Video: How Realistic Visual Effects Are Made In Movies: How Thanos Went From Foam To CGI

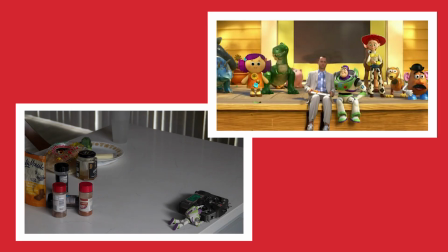(0:00)
Given these two pictures, which do you think is real? It's obvious, right? Well, both are fake.
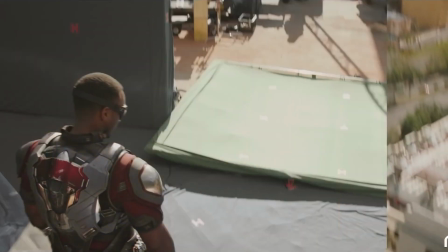(0:05)
Today, we're going to show how movies go from something unrealistic to something that you think for sure is real.
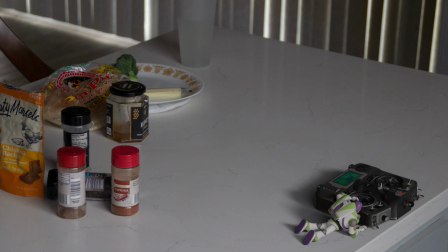(0:11)
I'm also going to follow along with their strategies and show what I come up with. This is one of the first CGI characters.
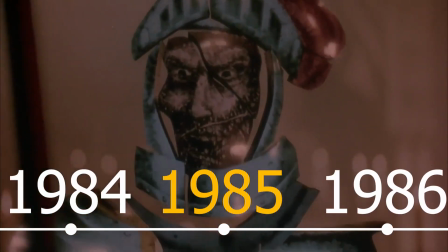(0:18)
Looking at it now, it looks dated. But this was done in 1985. Go forward eight years and Jurassic Park made leaps in realistic CGI.
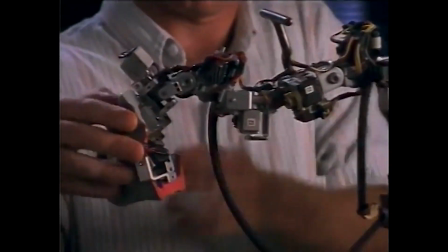(0:27)
The animation for the dinosaurs was intricate, to say the least. the animations for the dinosaurs were controlled by small little puppets that would feed the movement into the computer
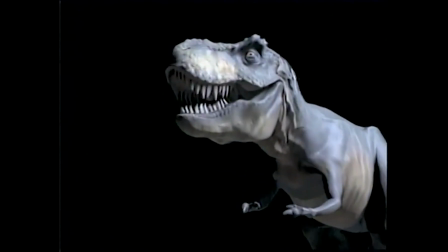(0:35)
and update the cgi of the dinosaurs that wasn't all they had either they also had huge animatronic dinosaurs that were 20 feet long these
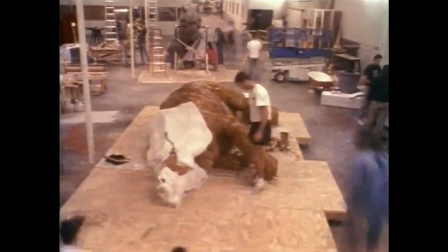(0:43)
were used because steven spielberg didn't want to solely rely on cgi it was just in its infancy and it wasn't utterly realistic just yet as a matter
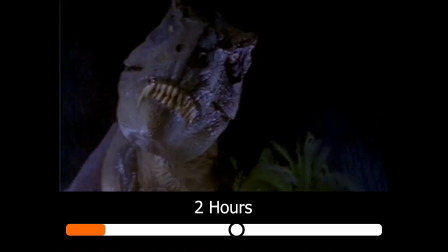(0:50)
of fact jurassic park was two hours long and we only saw dinosaurs for 15 minutes only five minutes of that was CGI now we have whole
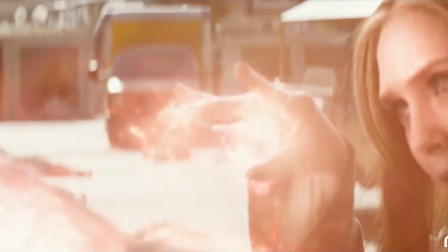(0:58)
movies that contain CGI from beginning to end so how do we get from a shot that's bare that has nothing to it to one that has all the
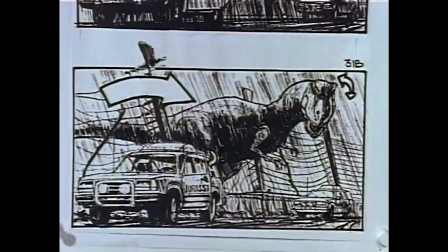(1:04)
CGI that we need well assuming you have the script and the storyboard the next step would be to create a previs it's essentially like making
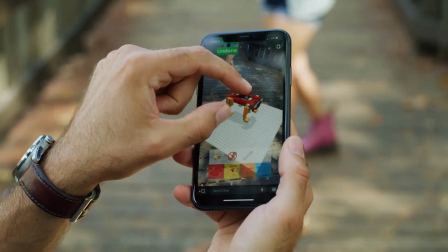(1:12)
a movie but only using snapchat filters for your characters so you can get an idea for a flea Jurassic Park use puppets for previous other movies actually
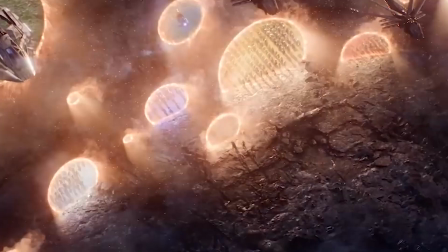(1:20)
animate whole entire scenes it just depends on the filmmaker if the filmmakers like the previous then a couple of things are taken like HDRIs and stills
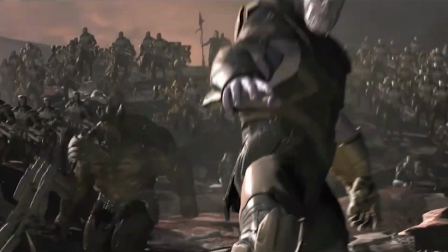(1:28)
we'll talk about those a little bit later when the videos turned over to the editor the first thing that's done is 3d tracking this
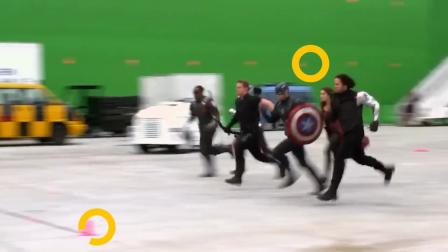(1:35)
is why sometimes you see points on the ground in the behind the scenes of movies and it's because we want to have a place for the objects or the
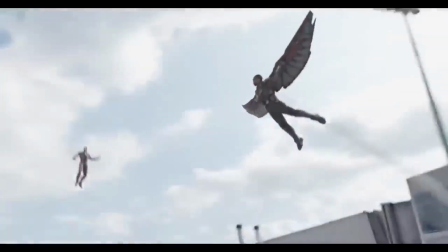(1:42)
3d characters to be in speaking of 3d characters you can't just have a 3d model in
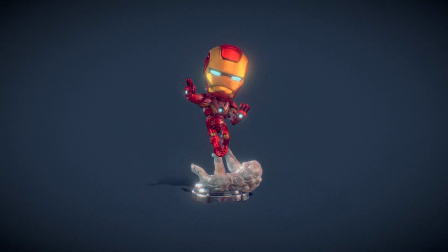(1:47)
there and be done it has to have the correct texture a realistic one an example is woody right here,
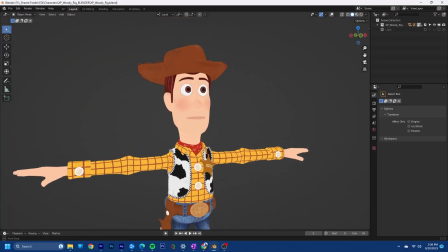(1:53)
which I'm going to be using for the short without the right textures. He doesn't look realistic at all.
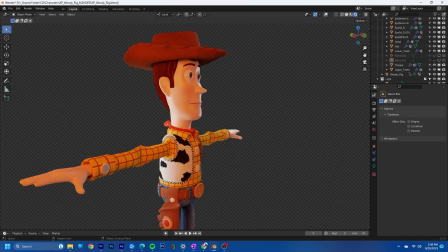(1:57)
Having the right cloth material and plastic material pushes the realism just that little bit.
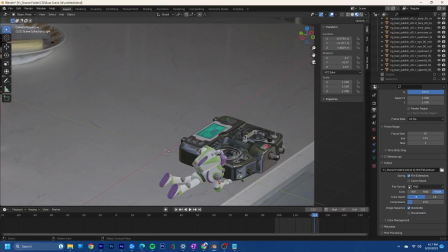(2:02)
The same thing goes with lighting. The character has to have the same lighting as the place where you took the video.
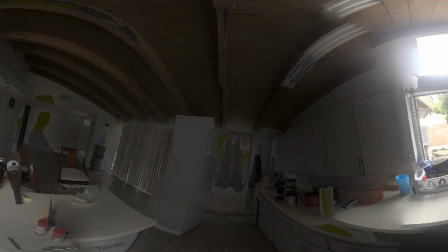(2:07)
Usually an HDRI or a panoramic picture is taken at the spot where the video was taken.
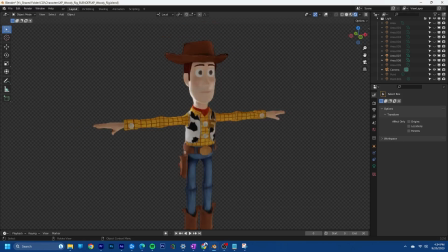(2:12)
So the characters can be lit up realistically. Notice that our Woody is just standing there. We somehow have to get him moving a lot of the time.
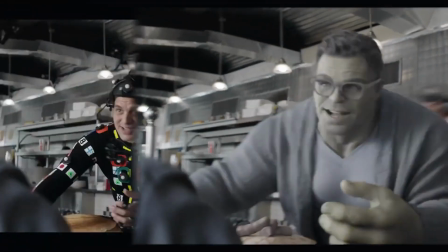(2:18)
Now it's done with motion capture, whether it's motion capture of the face or the body. the motion capture data that we get from the actor automatically goes to
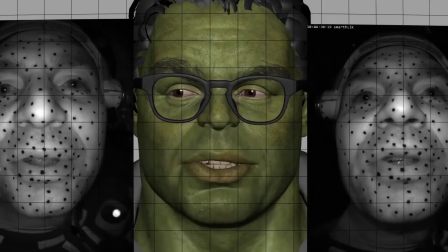(2:25)
the CGI character there are little tweaks that we need to do but that's essentially it there are phone apps that can transfer your movement to
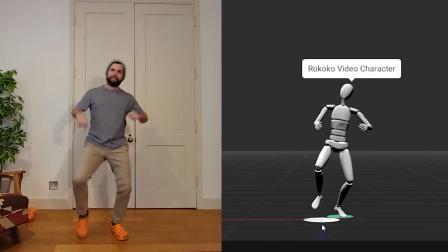(2:33)
motion capture data but I opted out and hand animated everything at
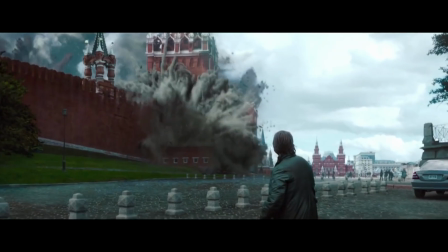(2:37)
this point many movies will do simulations explosions black holes and most importantly
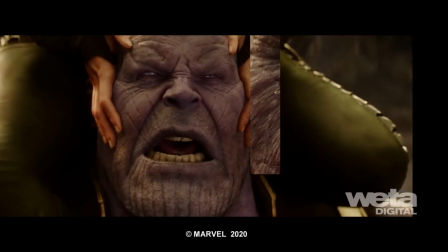(2:42)
the simulations of the character things like their muscles or even hair and plenty of other small
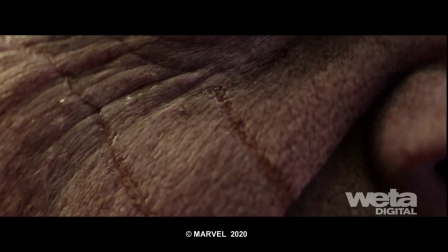(2:47)
details need to be simulated to get everything looking realistic and without them
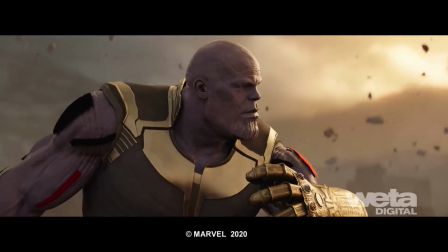(2:51)
dipping into the uncanny valley thankfully we don't need any of that we just have a simple toy since a lot of the time we have cg characters
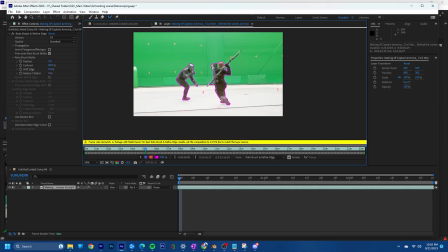(2:58)
interact with real characters cut out so the real actors are made and then they're put in front of the cg this process is called rotoscoping and
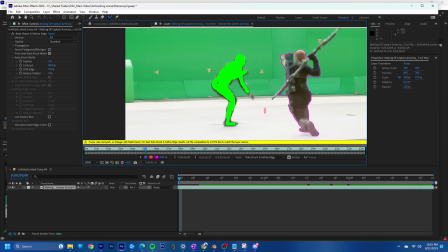(3:06)
involves someone painstakingly going in and cutting out the real character for every single frame so they can be overlaid on top of the cgi
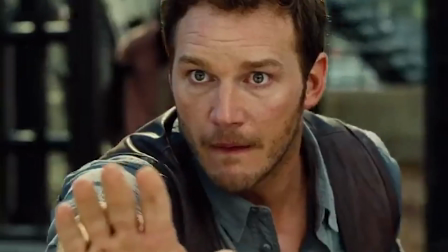(3:13)
characters with that done we move on to the last step and the most important in my opinion most movies shoot with a green screen that needs to be removed
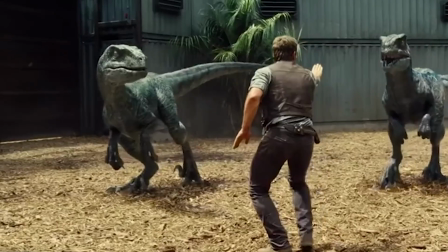(3:20)
and replaced by something that fits in with the movie. So let's say I wanted to remove this from my scene, I need to somehow paint that in.
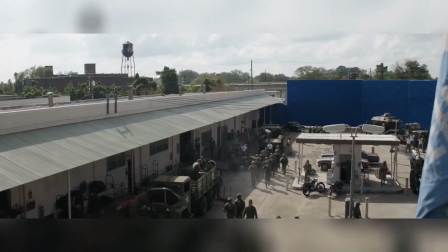(3:29)
This is usually done by environmental artists that go in and make up the world that our actors should be in.
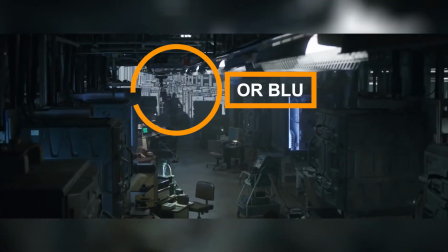(3:34)
But if we have a green screen, we need to remove that first. With that done, we should be able to composite everything together and get something that looks great.
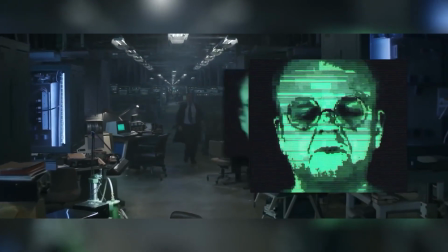(3:42)
Here's what we have.
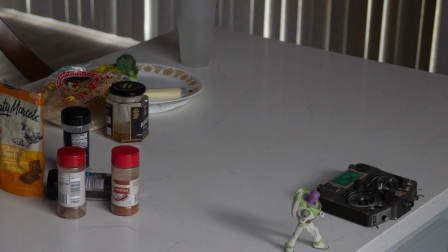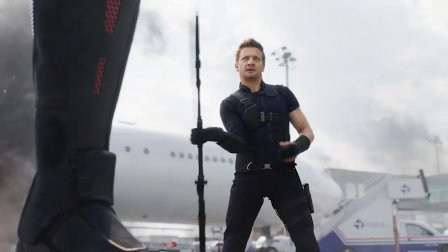(3:53)
CGI is becoming more accessible to everyone. While this is good, there are some cases where it can be a little scary.
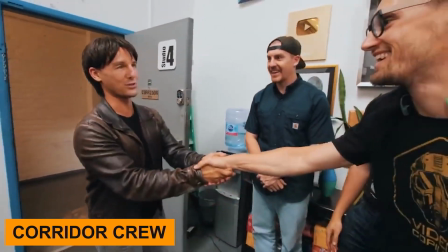(3:59)
Things like AI come to mind. Many people thought the Pope was getting arrested because of AI.
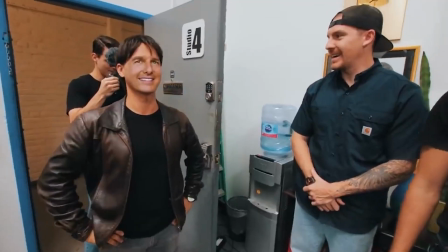(4:04)
We can do plenty of cool things now with CGI, and it's not just people making UFO videos anymore.